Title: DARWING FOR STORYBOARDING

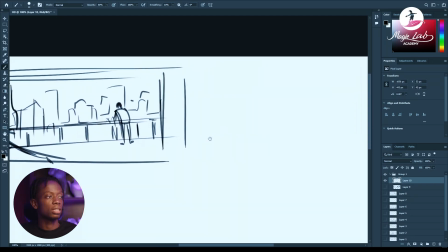(20:53)
It could also be a forest type settings with trees all around and
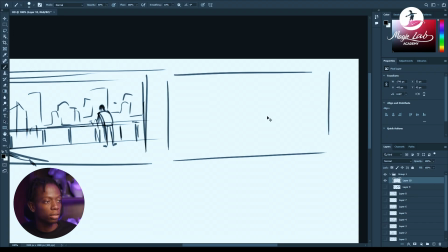(21:00)
our main character just sitting right there, helpless, maybe after a fight or something.
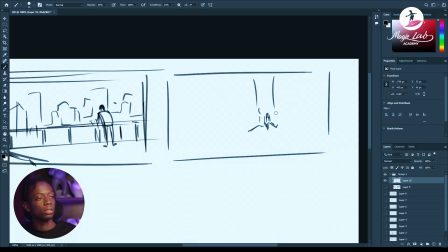(21:12)
Let's say this is the mighty tree, and then we have other trees.
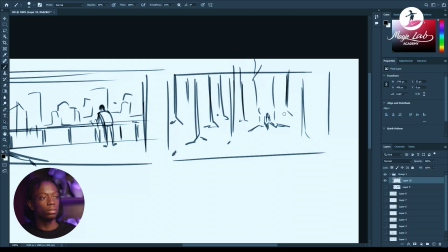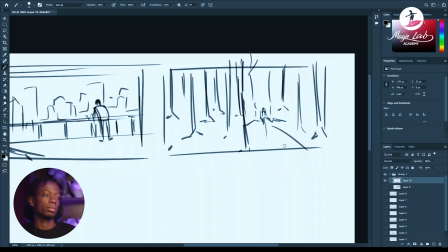(21:42)
Perspective. If you have this tree, standing right here, other trees just arranged haphazardly in the frame, it's not going to,
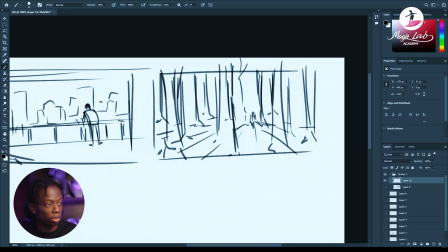(22:02)
let us have our character in focus. This is even better because I've unconsciously used the rule of thirds here to place him in this angle. But if he's placed in the middle, something like this,
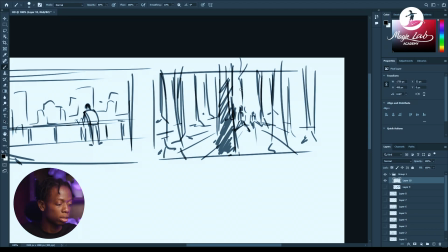(22:17)
the viewers are not being drawn, to that particular character at that moment or to whatever is happening there. But a way to go about it is using values.
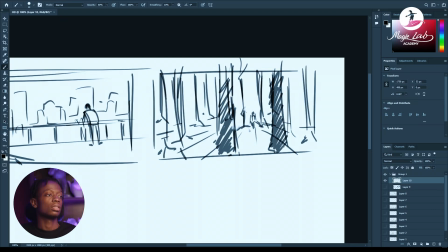(22:32)
Now, this is our foreground. These trees are right in front of us, close to the camera. It could be blurred out too. And then in the midground, we have these guys.
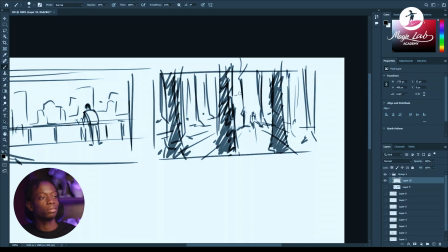(22:48)
And then in the background, the trees are really slightly invisible because, anything far from the camera becomes, it blends with the color. So yeah,
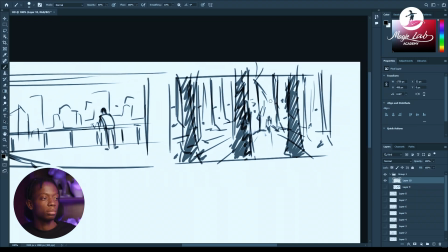(23:04)
with this, you can easily look at this image and be like, oh, okay,
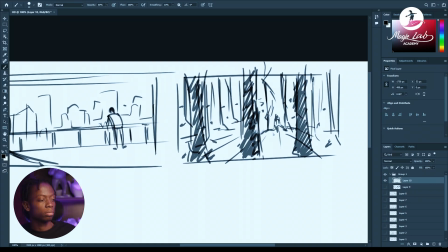(23:08)
this is a forest and our character seems to be sitting helplessly here, and then we pan in and you see his expression all beaten up.
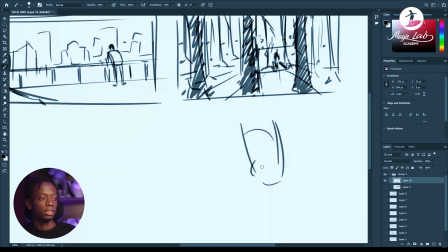(23:23)
So pop, bleeding, one eye shut.
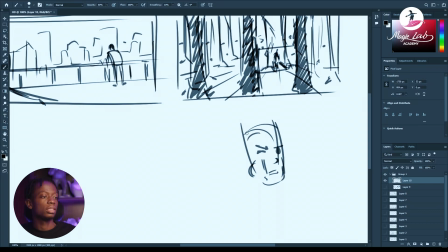(23:43)
Breathing hard.
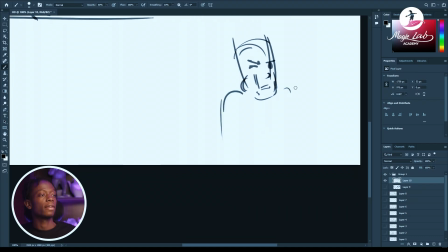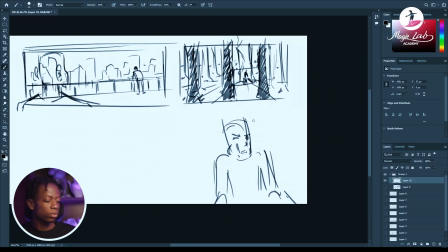(23:55)
This is basically using depth to further improve your shot and your composition. In this case, there's also, this guy in the foreground.
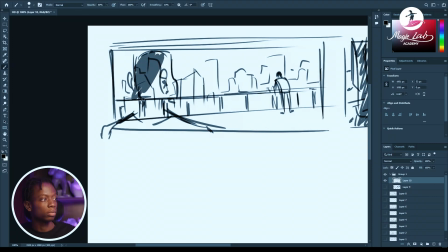(24:13)
We could have have a darker color for him since it's closer to the camera.
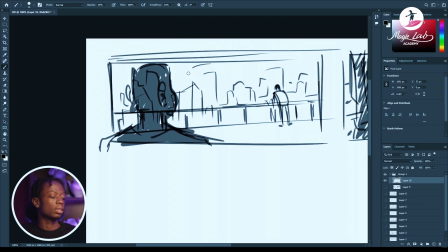(24:28)
The city is just right there in the background. You really don't have to do anything to it.
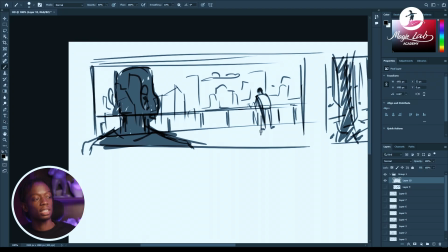(24:34)
And then if it's nighttime, you have everywhere basically dark. And the only way to emphasize on this, our main character here, is to give him a lighter color.
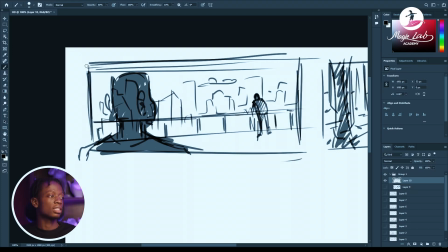(24:46)
That way, once this shot comes up, the first thing the eyes will be drawn to will be this weird color in the whole shot.
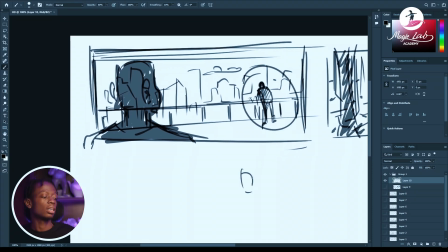(24:55)
Since everything seems like it's dark. If it's all light and you give him a dark color, then yeah, he would still pop.